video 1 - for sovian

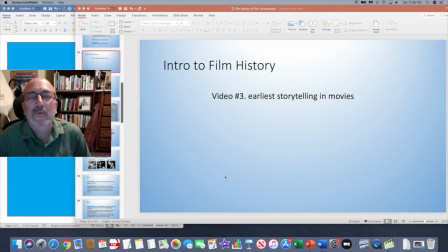again. It's the third video. We left off in the middle of a movie last time, and it's one of the first movies to show character development. And because of character development, you don't always, sometimes you wish well for the character, sometimes you don't wish well. This was a character we saw being quite the glutton,
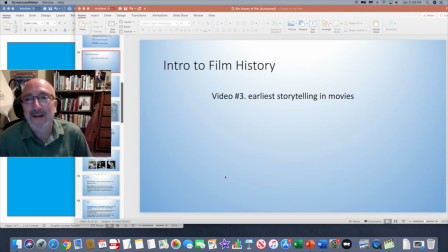eating a lot and drinking a lot and getting more than a little sick and tizzy from it. And I want to finish that video to show the special effects that the director used, and special effects that had not been seen before.
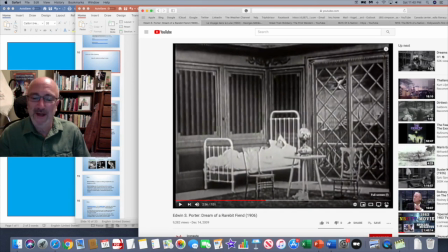So this is Dream of a Rarebit Fiend, and just to remind you, rarebit refers to
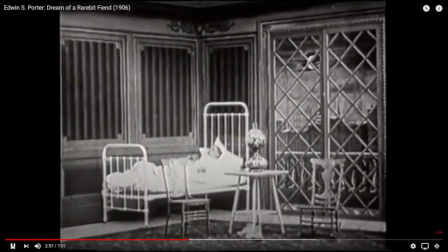eating toast with melted cheese on it, which, if you recall, he ate a lot of.
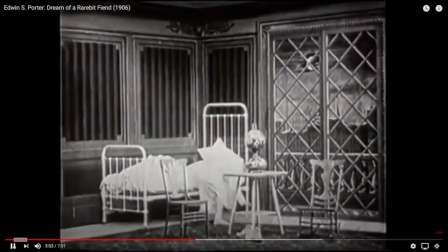And again, the music was added much after. These were all silent films.
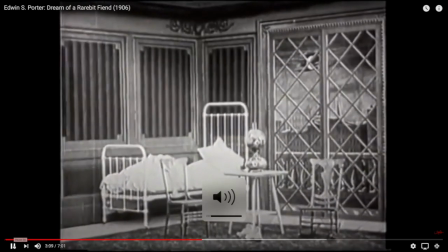People sat there, and if there was not a live performer, they just watched silent film.
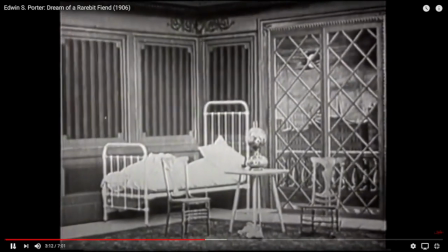Sorry, it just went away for a second.
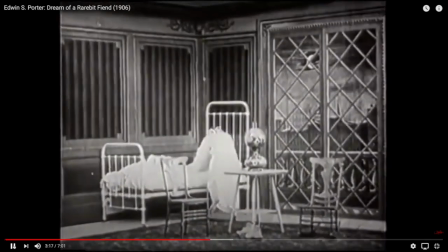So notice the camera doesn't move, and the actor has to overact to make it clear what he's doing.
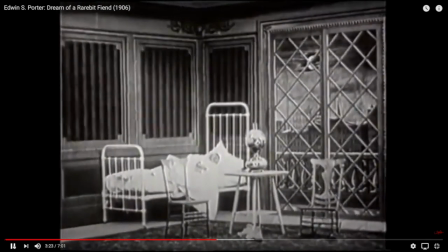Without dialogue, without sound, it's of course harder to show what you're going through.
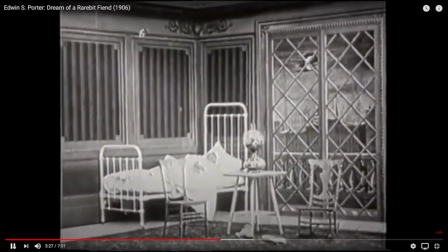So as you can see, the actor is
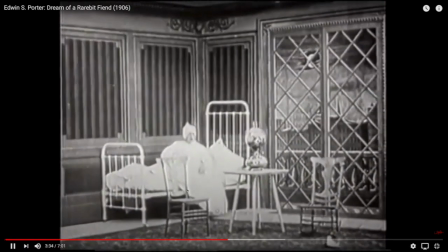has to overact it, and you can see on the bottom things are crawling away as he is starting to hallucinate from, again,
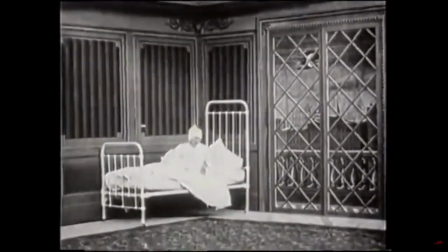eating too much and of course drinking too much. Stop action photography, where he doesn't move,
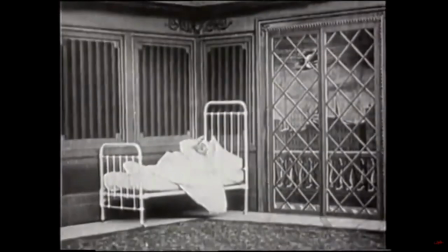so they stop the cameras, they move the furniture, roll cameras, and stop and start.
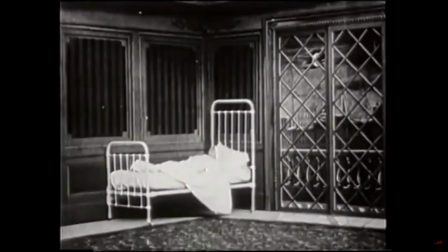So stop action animation, actually, you're seeing there as the furniture goes away.
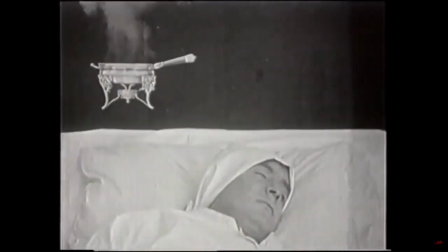Now we're doing, again, superimposure, where we superimpose different shots above him.
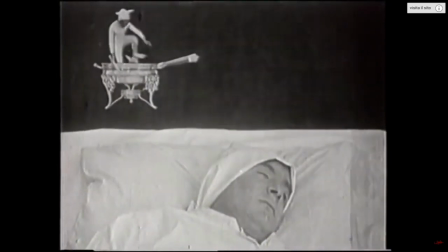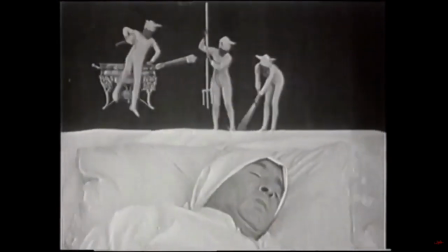And you'll notice kind of a split screen effect here. They don't try to make it like they're actually hitting him with the hammers and the pitchforks.
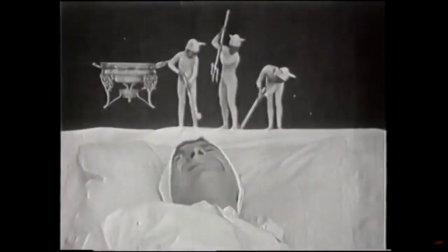But again, such special effects had not been seen before,
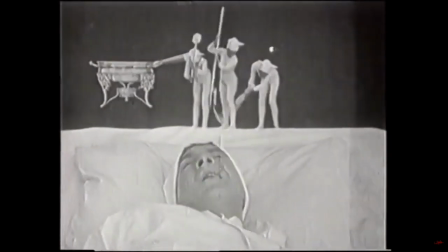so they get the idea of little satanic figures trying to hurt his head.
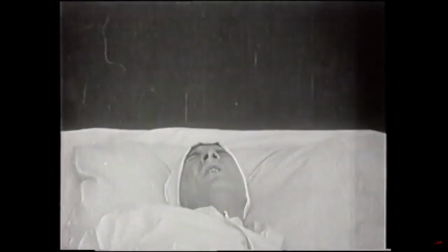The idea, when you drink too much, your head hurts a lot.
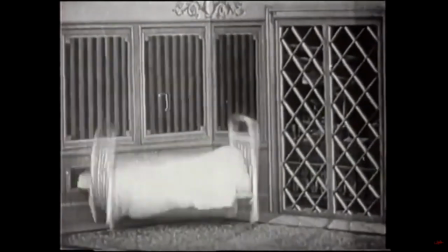Again, he has to overact, and we go back to the wide shot. Here what we do most likely is a miniature.
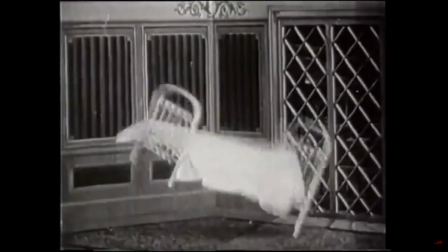They make a small version of everything, including the bed, and they bounce it around.
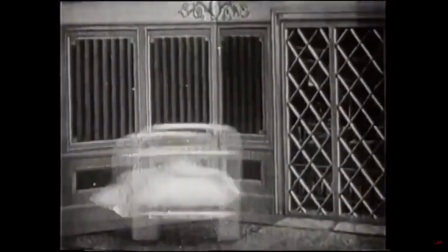Or of course it could be a superimposure. Either way, such special effects again had not been seen.
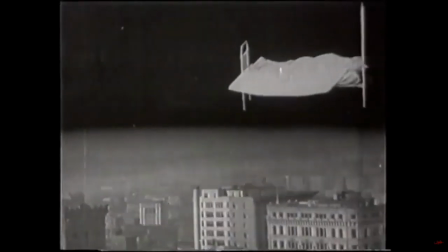And of course it flies out the window.
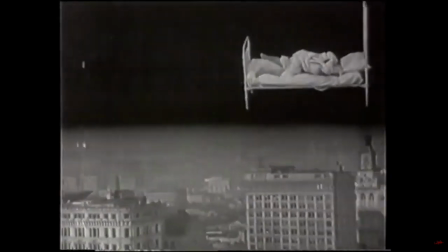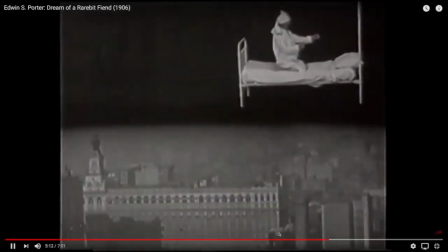So again, we don't like this character that much. We don't wish him that much well.
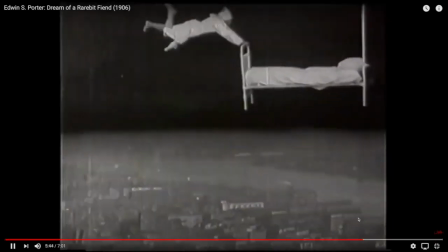We'll move ahead a little bit, where he flies off the bed a little bit.
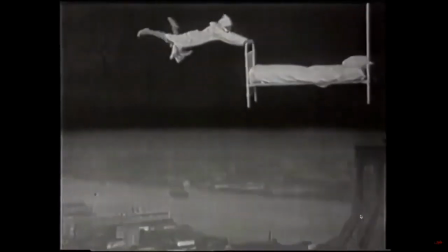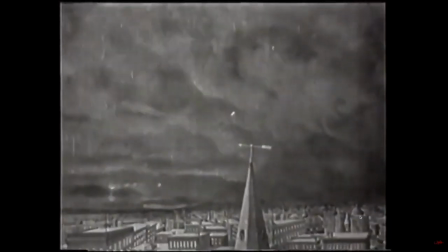And there's some views of New York City that most people have not seen at that time.
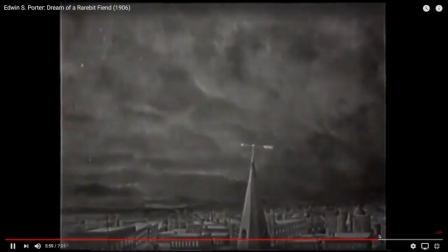Very few people flew in those days.
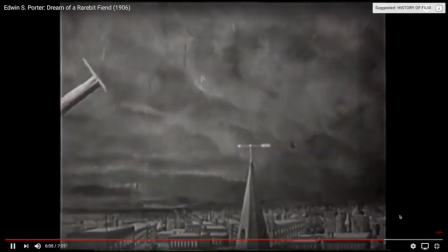You'll watch another bit of special effect.
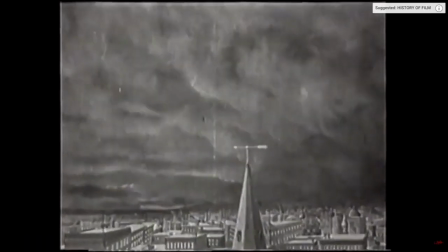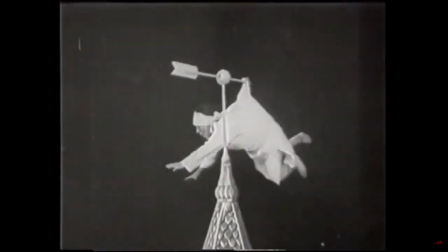As he falls, you don't actually see him get caught by the weather vane, because that would be a little difficult for special effects at that time.
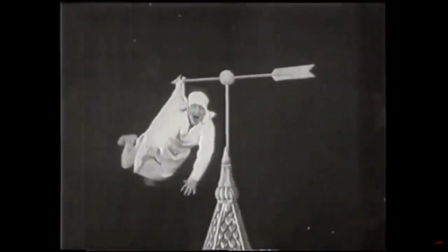So essentially it was a break in continuity.
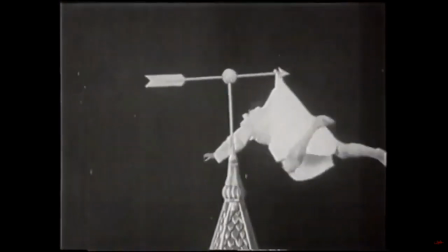We see him fall, then we see him hanging like this. We don't see how this happened.
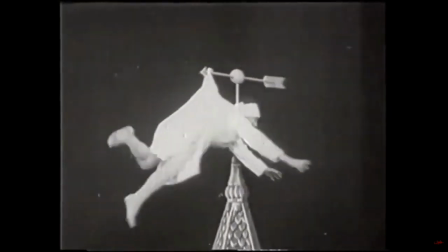But again, the special effects for the time were quite extraordinary.
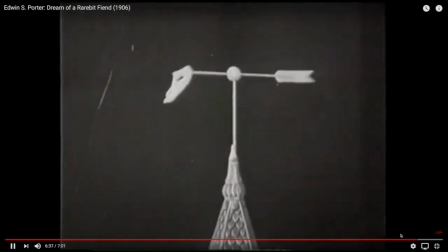And he falls, a little piece of his pajamas staying on the weather vane.